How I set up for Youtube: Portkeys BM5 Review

hi hello what is up guys we have another video today it's probably a surprise to you that I've been uploading more than once a month we're gonna try and upload a little bit more consistently
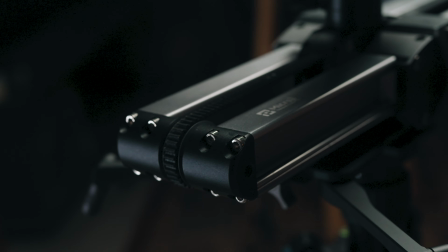0:32 and today we have a little bit of a different video we just did a review on a slider that a company sent to me and we have another product we're talking about today it is a monitor sent to me by port keys and And this is the BM5 monitor.
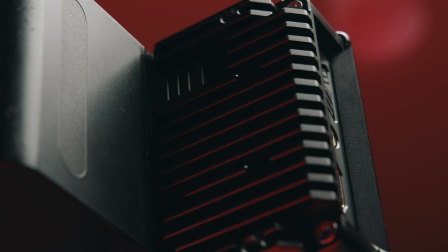0:47 And I really like this monitor. I want to talk about it a lot, but I don't want to just do a straight tech review type video because I already did that with another monitor. So what I want to do is I want to show you how I set up to do my talking head segments for YouTube videos and kind of show you how I use this monitor in those setups and why it's my favorite monitor yet.
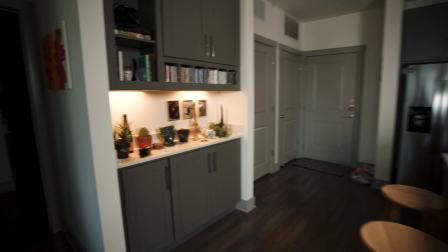1:10 Okay, so first the discussion is where do I film? this is our kitchen I like to film here in this little butler's pantry right here there's just
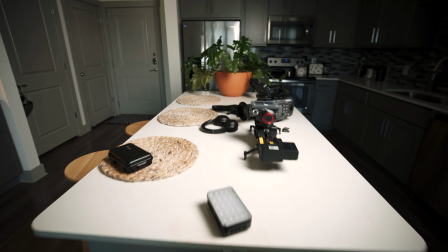1:19 nice light and I can create some nice depth and use this nice big island to show some products off I used to film in my office
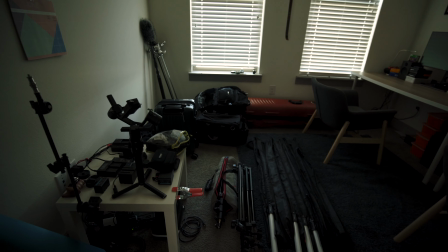1:28 but you know that really isn't a viable option just because there's not much depth and it gets kind
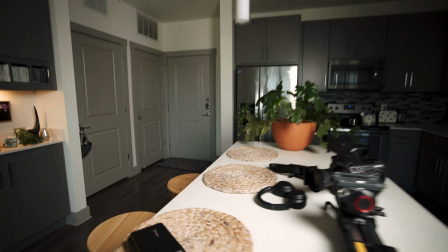1:35 of messy with all the gear in there so this is our spot and typically the shot is going to be something like this. So as you guys probably know, we are at this point shooting our YouTube videos on the Sony FX9. This camera is amazing and it is the best camera available in terms of quality that I own, that I've ever owned. So we're going to set this up for the FX9 and you're probably noticing, hey, that's not a 300D up there. That's like some kind of LED panel. Yes, this is the Nanlite Compact 200. It's a light I got recently and I'm going to talk more about it in a future video. So just to talk a little bit more about my lighting philosophy,
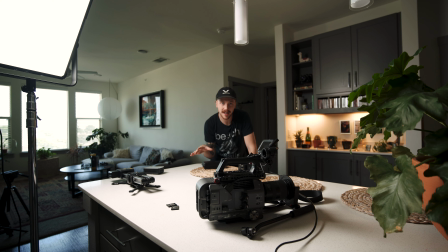2:23 this department has been a little bit tricky to shoot in and for a lot of videos I've just opened up the windows and let all this light in and it gets really dull doing that. So while sometimes windows can be great if you don't have lights with you or if you don't have a lot of control over the situation when I'm actually taking the time to light something I like the situation the lighting to be as controlled as possible
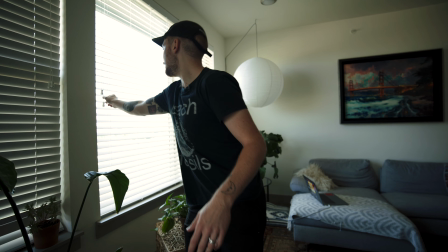2:48 so I shut these guys so this shot
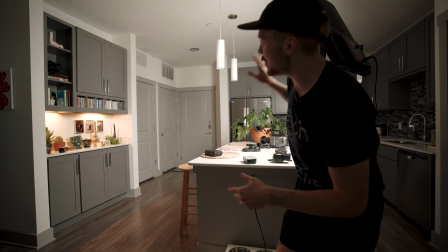2:53 gives you a really good idea of what this light is doing you can see it is just blasting this side of the room and it's bouncing
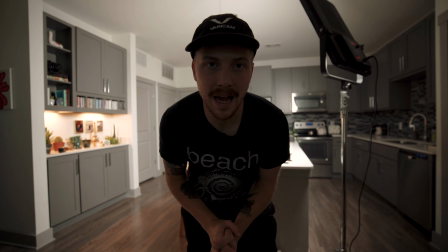3:01 everywhere we're getting lots of spill we want the light to be as dynamic as possible if I'm sitting on one of these stools right there I don't
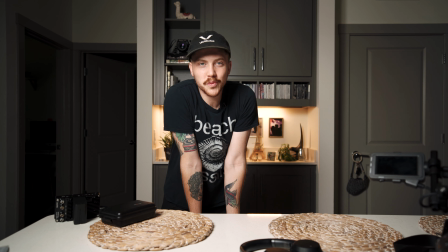3:09 want the light spilling onto the background this much so see this is what we're looking right now and it's not dynamic there's not enough contrast
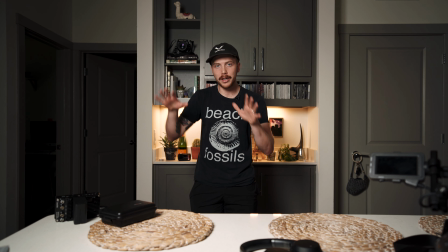3:17 this is not something that I would really be happy with the lookup so we're gonna move this light over this way a little bit so it hits me
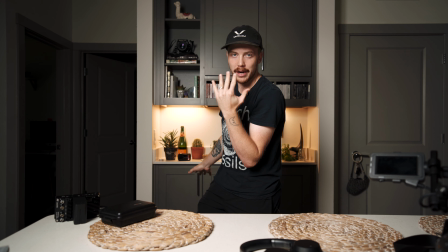3:26 from this side and it doesn't spill onto the background so
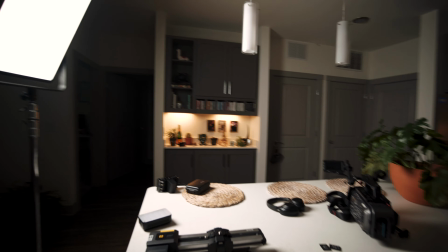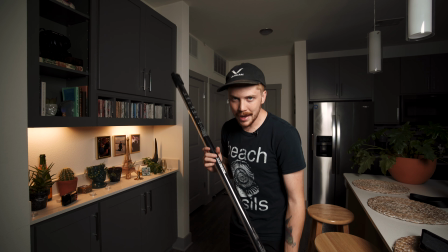3:39 the next thing that we set up are the Nanolight Pavo tubes. I usually use about three of them.
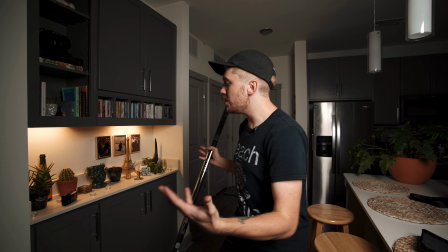3:45 I use two of them to kind of set the mood and add a little bit of ambience to the shot.
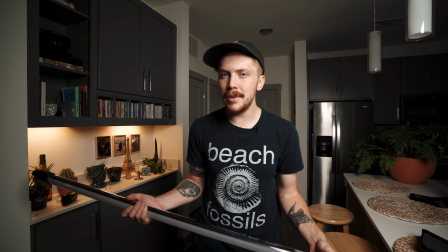3:50 And then the other one I use Daylight Balance to do a backlight on me. So I'm thinking this one is going to be green today. So we're going to do some green mood lighting, set the tone for the video, and let's do a little bit of painting with the light.
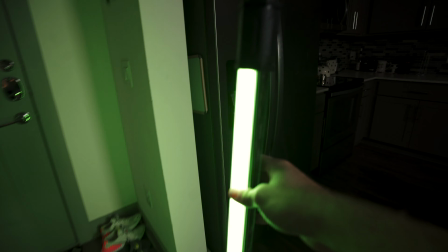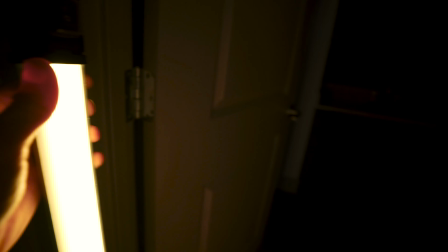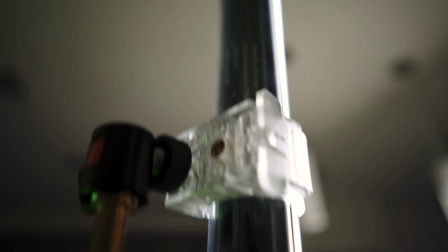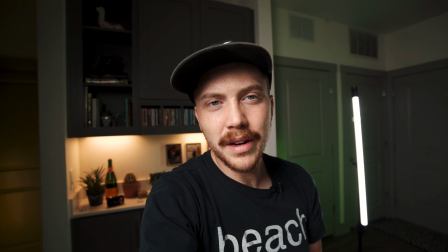4:21 So at this point we've got most of the lights set up.